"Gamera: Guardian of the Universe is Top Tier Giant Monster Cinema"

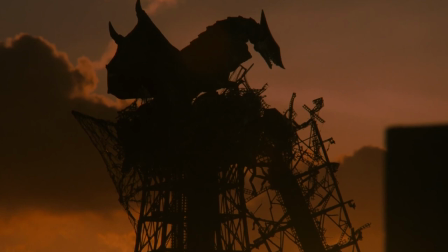And there's a narrative reason for the delayed reveals. Gamera is regaining his energy. Even the spectacle is on another level.
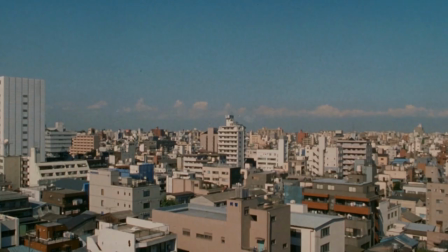Of course it isn't perfect.
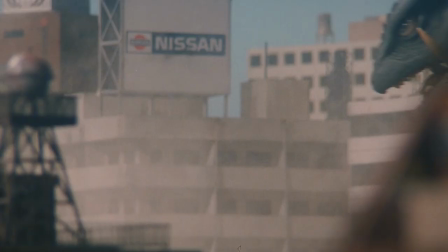There are a few less than ideal composite shots and digital moments, though overall, Guardian of the Universe has some of the most consistently impressive and creative action of the genre.
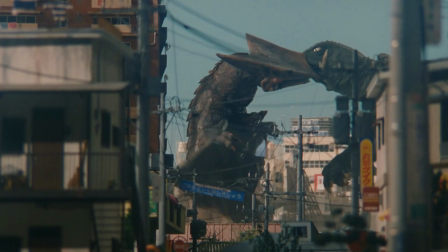It frames its colossal titan from low angles and the perspective of the immaculately detailed miniatures,
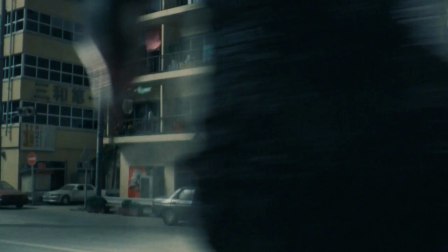producing interesting compositions and selling the size of these immense beasts.
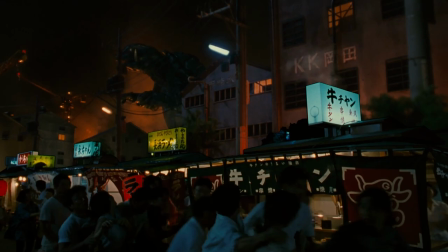When it comes to matte shots, the monsters also appear to exist within the same physical space of their environment.
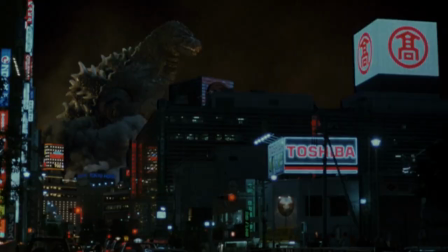Gamera is properly lit here, and the world reacts to his presence. In the competing films, there's an embarrassing lack of attention to detail.
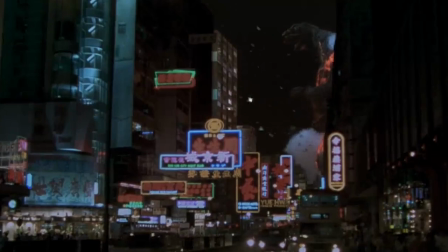In these moments, the lighting and the matte shots don't match, and the world seems oblivious to Godzilla's existence.
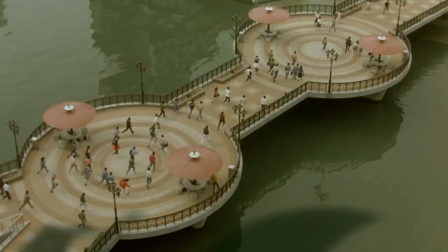And notice how the debris hits an invisible wall and bounces back or never crosses a certain threshold.
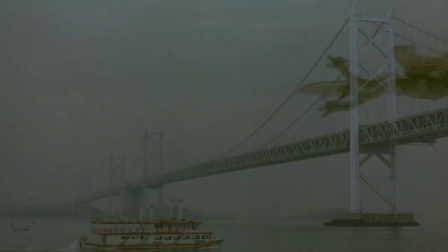Or check out this from 1991's Godzilla vs. King Ghidorah. Look at the obvious lackluster explosions pasted onto location footage.
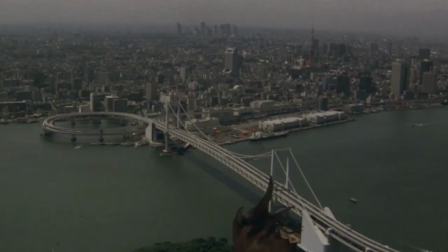That's without mentioning the often uninspired shot composition, failure to disguise the fact that action takes place on sets, and little regard for pacing or dramatic structure.
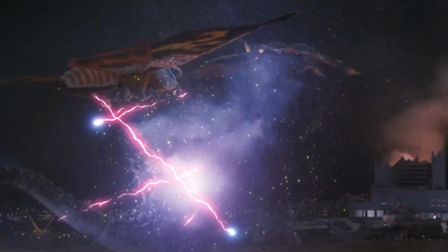Monster battles will only entertain for so long unless you're doing something truly special or there are other interesting things happening.
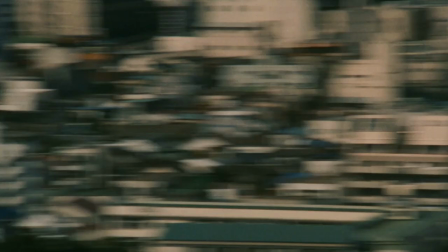So the battles of Guardian of the Universe emphasize speed and excitement. Climatic showdown in Tokyo between Gamera and Gauss lasts about 10 minutes.
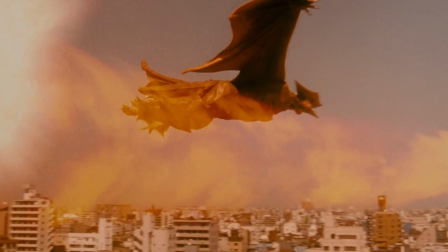Over and done. It allows the effects team to polish what little they have instead of overstretching their time and resources.
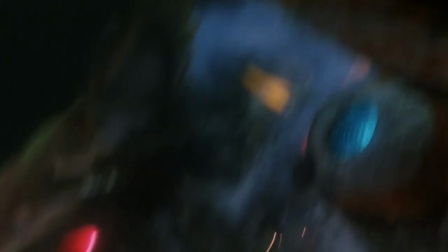Quality over quantity. But the entirety of the last act in Godzilla vs. Mothra, over 40 minutes, as characters standing around watching the monsters.
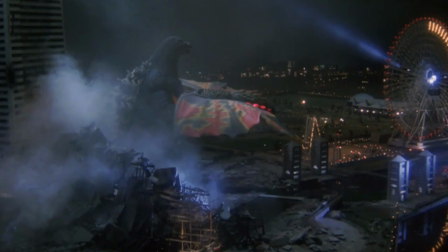The action normally isn't visually interesting or edited in any compelling way, and the less said about the physical bits, which
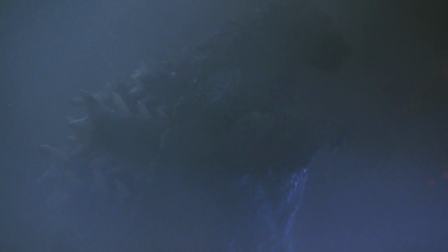consists mostly of bumping and odd physics, or their attempts at tension, the better. Giant monster cinema seems to be an inherently limiting genre when it comes to developing worthwhile stories or characters,
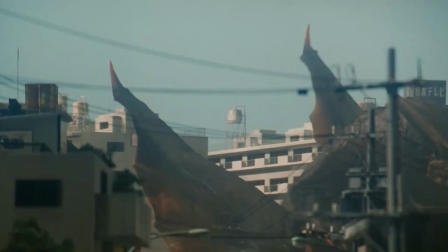and the best films are generally the ones that eschew the genre trappings as much as possible.
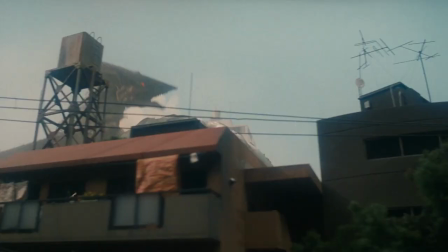Yet, even with the goal of making quality and mature-minded cinema, Guardian of the Universe embraces the traditional giant monster movie form.
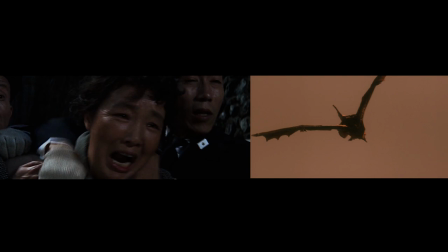Gauss making Tokyo Tower its nest, and the rescue on the bridge recalls moments from 1961's Mothra.
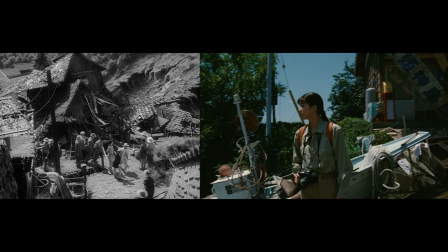The early island carnage and hillside Gauss reveal evokes memories of Odo Island from the original Godzilla film.
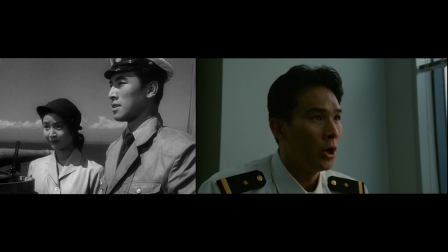Or is there any surprise that Yonamori has naval ties? And consider this.
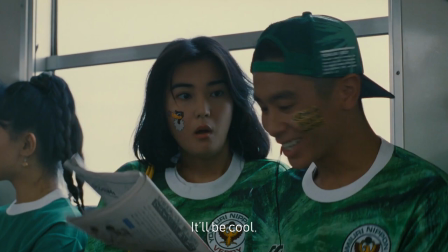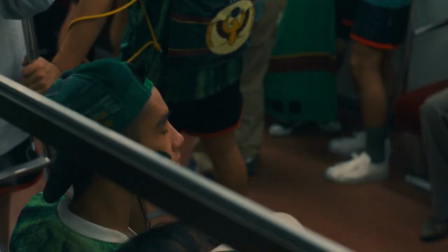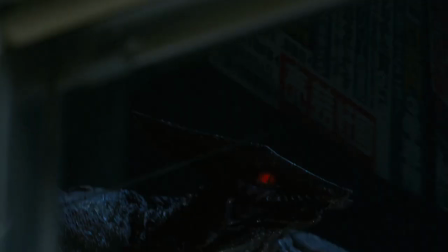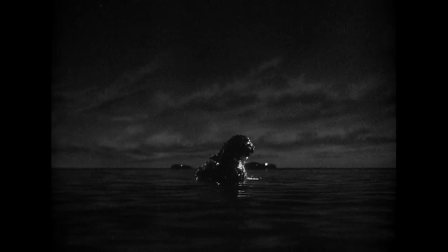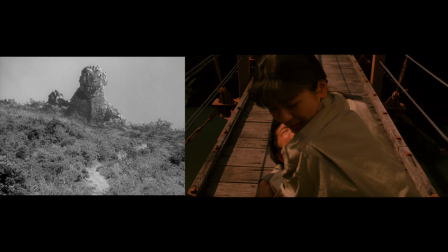Bet you never noticed any of this.
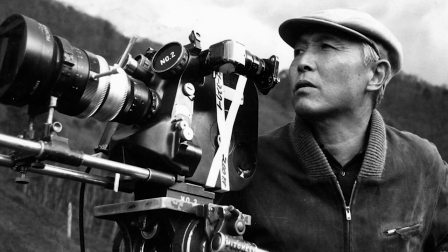These are all films by someone Kaneko admired greatly, director Ishiro Honda, the director of the original Godzilla film, and many of the early Showa films.
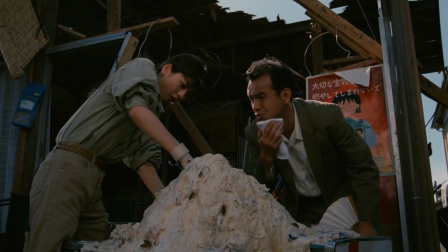Kaneko even sneaks in what seems to be a reference to Jurassic Park. Put simply, there's a fondness for the past, but it's not obtrusive.
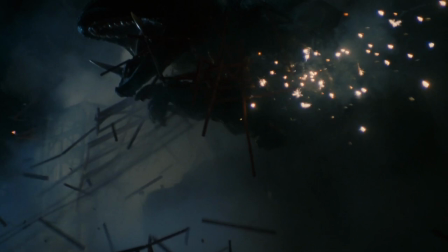It's quick, different enough, and fits naturally into the new story. I don't mean to imply this film is perfect.
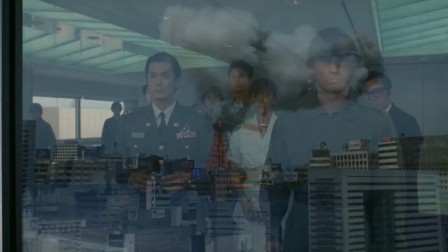A bit more development for his characters wouldn't have hurt, and there are a few questionable effects moments, but it's easily one of the best giant monster films.
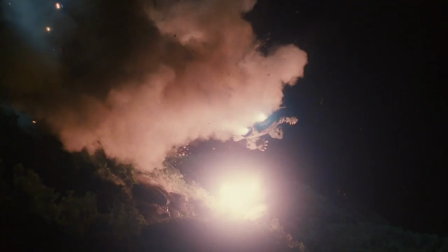The best of the modern examples if you remove other titles like Shin Godzilla and Revenge of Iris,
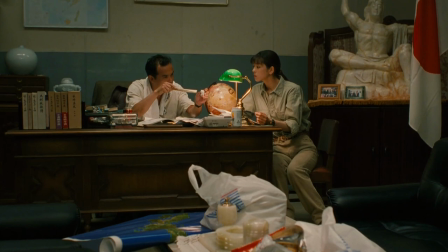and it's a legitimately good film that has the ability to appeal to non-kaiju fans, because truth be told,
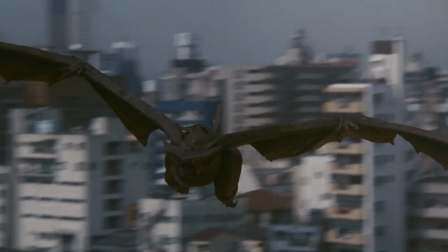kaiju fans can be overly tolerant of the many problems these films have.
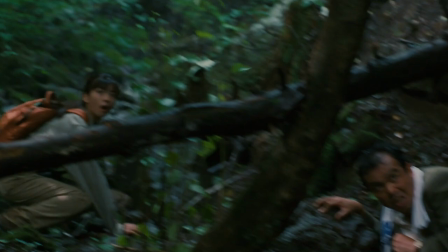But Guardian of the Universe is an example of how stories, human characters, and giant monsters do not have to be at odds.
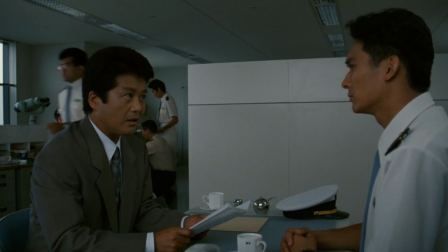The elements can and should work together. When the human characters are viewed as more than tools to set up battles,
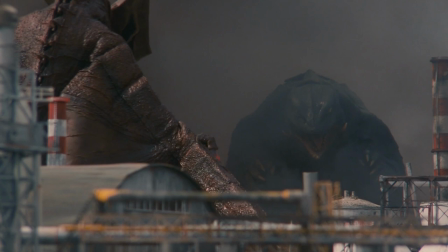it can go a long way in making engaging films and something worth revisiting long after the special effects aren't as novel as they once were.
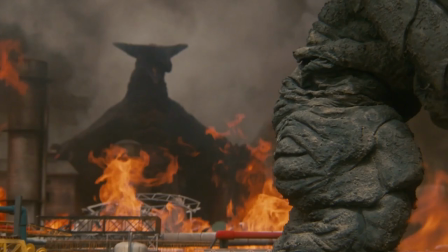Monsters in and of themselves only go so far.
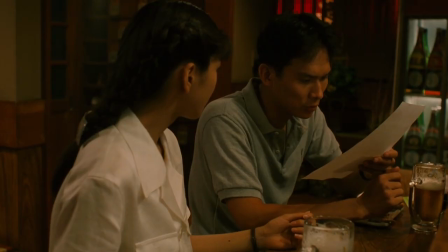They get boring fast without something to back them up, be it well-executed themes or worthwhile characters.